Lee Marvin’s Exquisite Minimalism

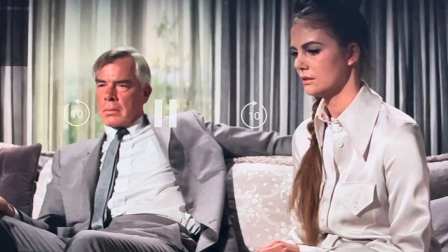4:29 He's gone. Three months ago.
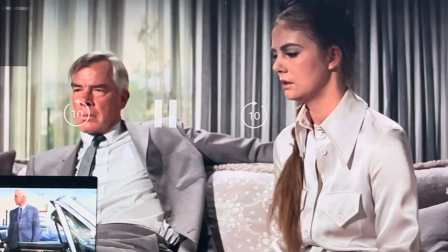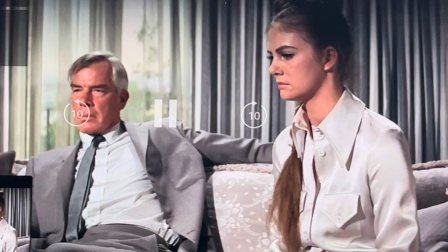4:42 I'm glad you're not dead. It's true. I really am.
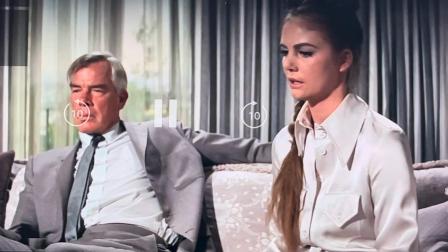4:48 You ought to kill me. I can't sleep. Haven't slept. Keep taking pills. Dream about you.
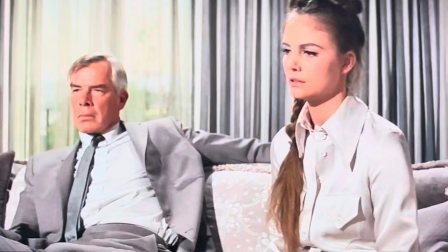5:03 How good it must be.
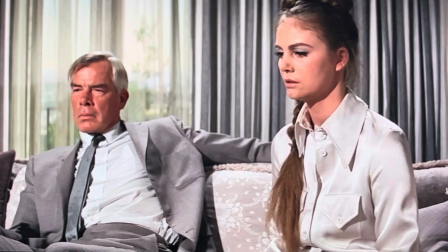5:09 Is it?
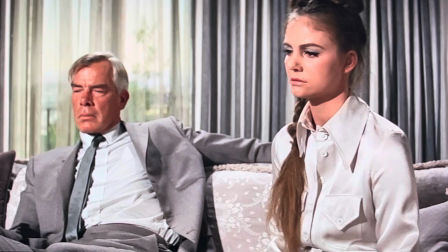5:12 No. No, I can't. I never had the courage.
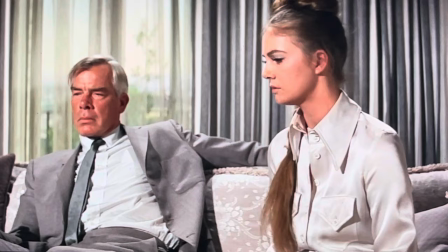5:23 This? pay off, I guess. I don't know where he is.
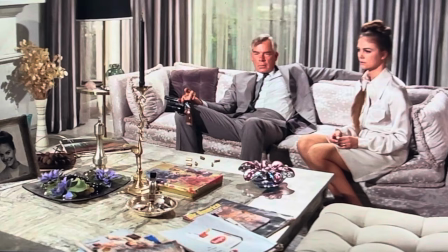5:31 I really don't.
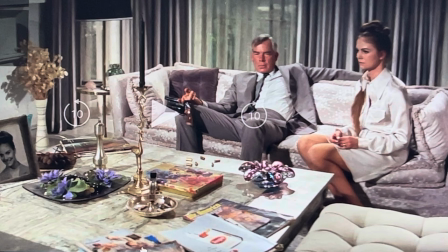All right. In rehearsals for this scene in Marvin's Malibu home,
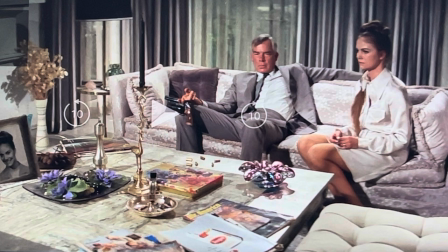5:52 he and Acker were running wines. And during one iteration of this,
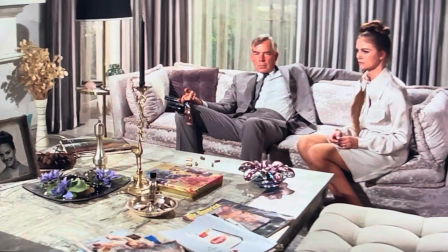6:00 Marvin simply decided not to say anything in return.
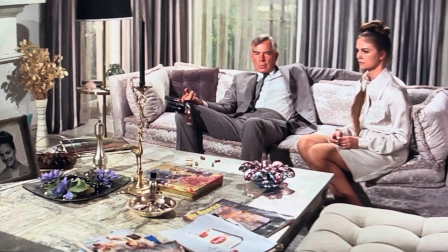6:05 So Acker asks the questions that normally Marvin would answer, that's how the scene was written, but in response to Marvin's silence she simply answers the questions herself.
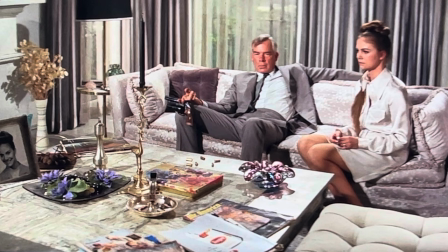6:25 So what does this tell us? What does this do for the scene? Well We see Marvin, first of all, empty out his bullets onto the table. According to Borman, this was a sign of his impotency.
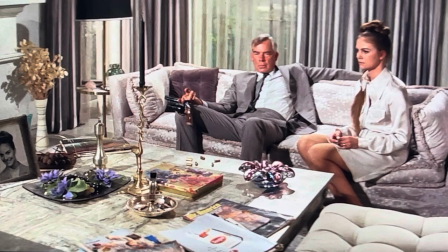6:43 He ran into the bedroom and he shot his bullets. He hit nothing with his bullets, again suggesting he's impotent, that his gun, normally a symbol for a phallus, is unable to do the damage that it is meant to do.
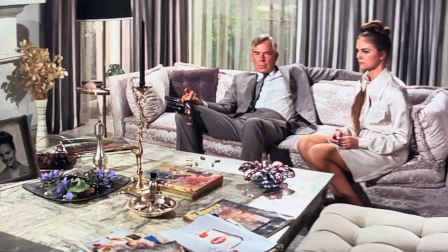7:00 and emptying out the bullets here is a kind of post-coital sign of his exhaustion. And his lack of speech here, again, according to Borman, is a kind of post-coital exhaustion.
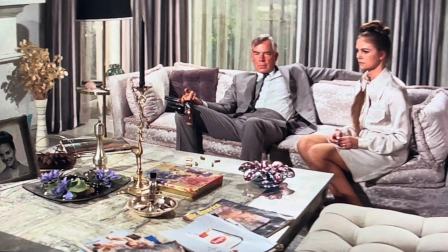7:14 But in this case, it's exhaustion and exasperation that comes after a failed sexual encounter, metaphorically speaking, of course. So we see Marvin here acting how?
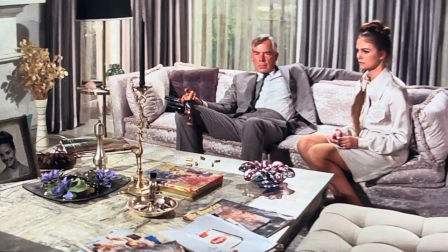7:28 Now, he holds his gun, his empty gun, over his knee, sort of highlighting the fact that his gun is empty. It's out front for all to see.
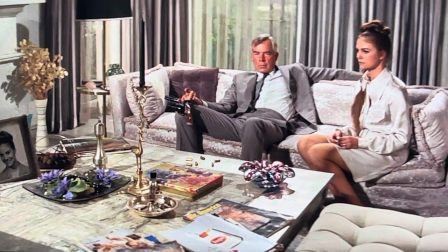7:43 And he leans back in exhaustion on the couch, and he is acting solely with his eyes. He is not utterly motionless. His eyes are flitting a bit, suggesting an anxiety.
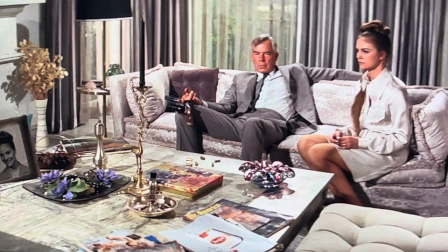7:58 This is what I would posit is the key to Marvin's minimalism. He tries to act less with word and more with gesture, and in fact, with as few gestures as possible.
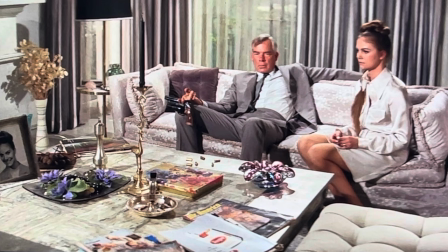8:13 He is an actor who values stillness. He isn't moving around much. He isn't fidgeting much. All that really is animated in Walker during this scene is his eyes.